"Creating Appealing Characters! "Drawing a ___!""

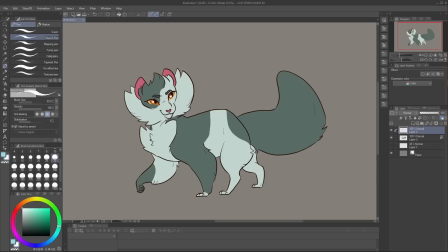4:15 And how do you know how to use this negative space in a design effectively? Here's where we've got to talk about shape variety and appeal.
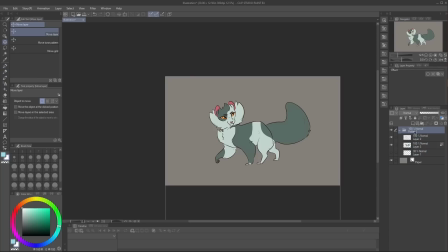4:23 Shape variety is another concept that I've tried many a time to explain on this channel or my Tumblr,
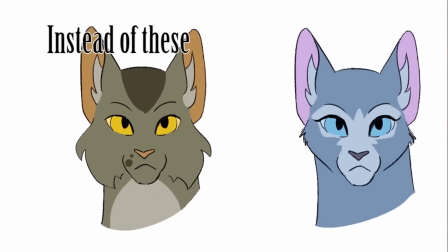4:29 with probably my best example of it being when I was talking about designing for multi-animator projects.
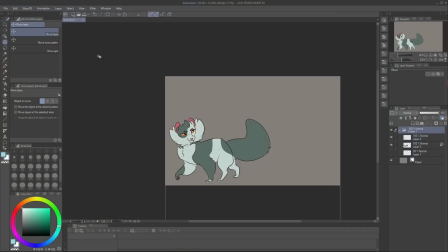4:35 But let's get into more detail on this because this can be another one that's a little hard to grasp without visual aids.
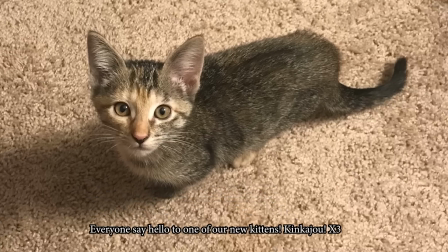4:42 So how do you take this and translate that into art,
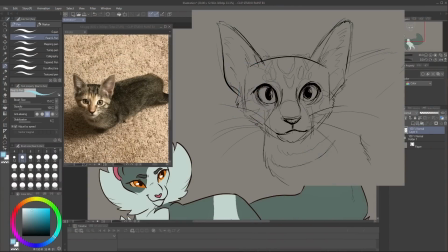4:48 and then turn it back into a proper character design?
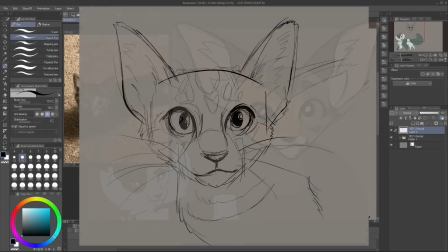4:52 Many artists will start off somewhere here, or maybe over here.
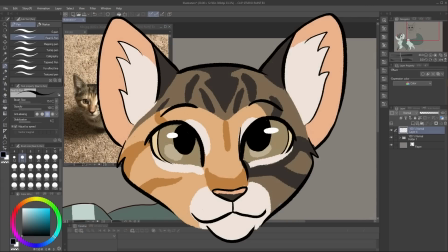4:57 So then how do we take these and just give it that extra bit of polish to get it here.
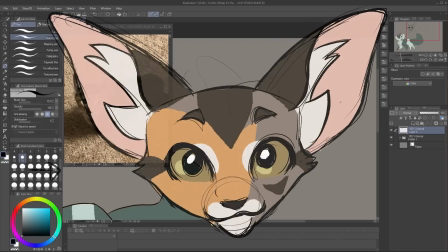5:06 Learning anatomy is a big first step for a lot of artists,
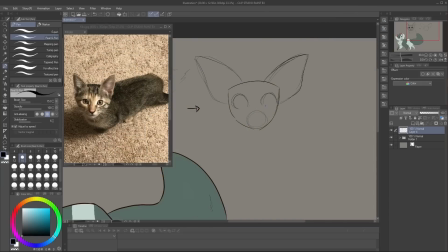5:10 and then learning how to exaggerate that anatomy into something still recognizable and appealing is the step after that. And shape variety is a part of that. In the broadest sense, shape variety is about finding appealing ways to pair shapes together, and this ties back into seeing and using negative space effectively.
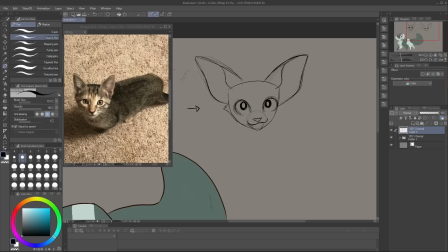5:31 Human brains have a natural tendency to want to make things look uniform, evenly spaced out and neat and symmetrical. Our brains recognize patterns like this, and we recreate it subconsciously.
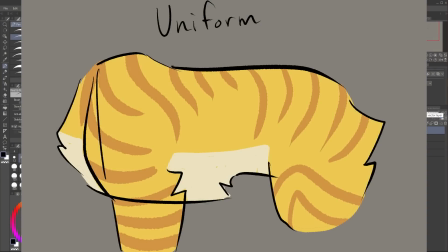5:43 It often will lead to a lot of this kind of work. Check out the difference in negative space between this and this.
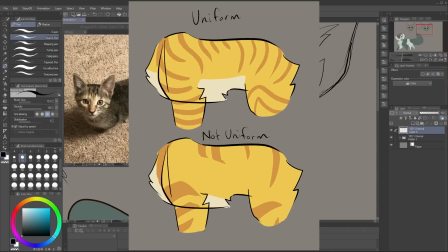5:52 When everything is uniform and evenly spaced out without a lot of variety,
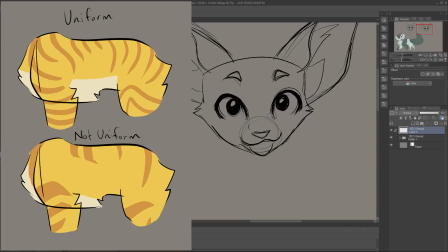5:57 it doesn't give much direction for where I should be looking at this design, because the whole design sort of falls into the same rhythm.
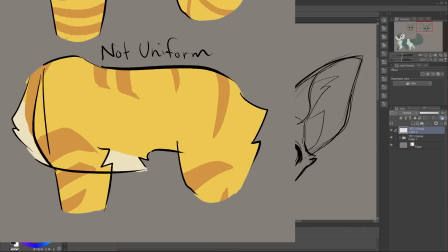6:05 But when we look at this one, there is plenty of variety, and the shape language catches your eye, and your eye kind of moves naturally throughout the points of interest throughout the design.
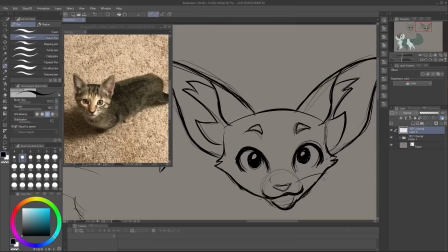6:16 And, just to pause again, there's nothing inherently wrong with this.
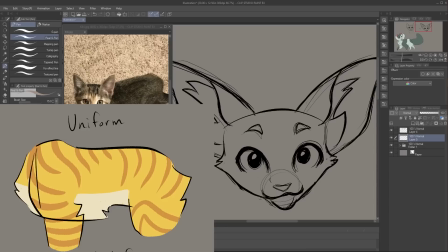6:22 Choosing to purposefully make a very symmetrical or uniform design could be great in a lot of circumstances. Maybe you want to communicate that your character is very orderly and straight-laced.
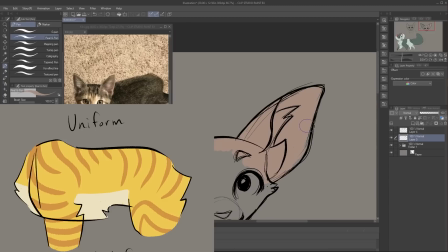6:34 Maybe you're specifically going for this kind of design for artistic reasons. I'm not here to tell you that anything I'm saying here is a hard and fast
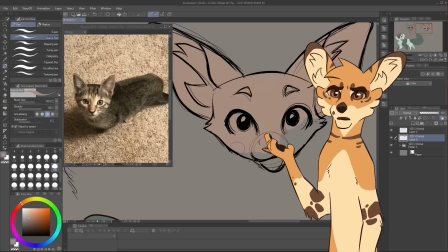6:43 rule and you must always stick to it or you're a bad artist.
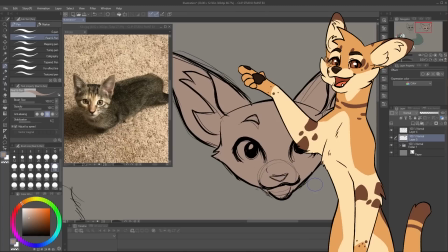6:50 These are just broad concepts to be aware of.
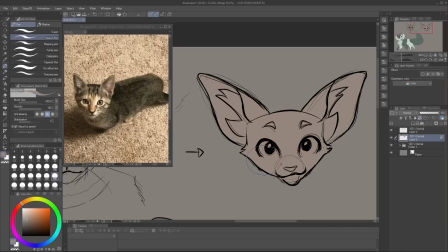6:54 Art in any medium is about learning rules and tools so that you can break them with purpose and pizzazz. So, when we're talking about character design choices being purposefully made, the use of shape variety and thoughtful negative space goes a really long way.
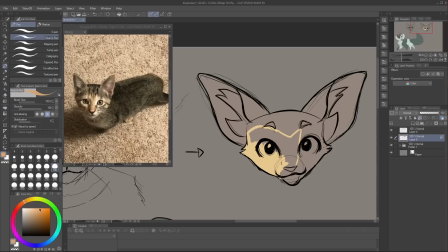7:11 So what is shape variety more specifically? How do you learn when and where to use it?
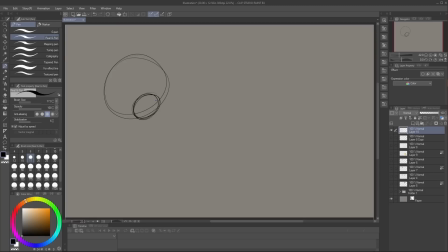7:17 The short explanation is that big things look good next to small things, and round things look good next to pointy things, and sometimes thin things need a big round thing, or short things would look great with some tall things.
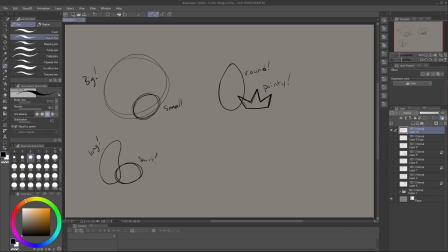7:32 It's all about contrast, when and where to use it. Sometimes doubling down on all round things is exactly what you want, but adjusting the size of all round things involved will go a long way into putting some pop into your character design.
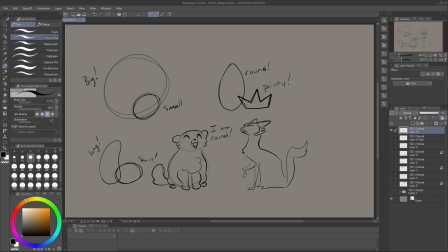7:47 Plenty of my character designs start off with a question. Does this character make me think of triangles, circles, or squares? Maybe they fall neatly into one of those categories. Maybe they fall somewhere in the middle or outside of those shapes. But once I can answer that question, I can start designing my character.
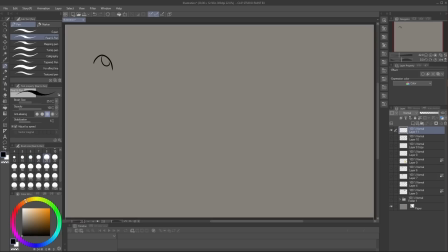8:08 Including shape variety is all about not letting yourself fall into the comfortable pattern of, well, I always draw eyes like this, or ears like this, or paws, jaws, eyebrows, tails, wings, hands, whatever like this.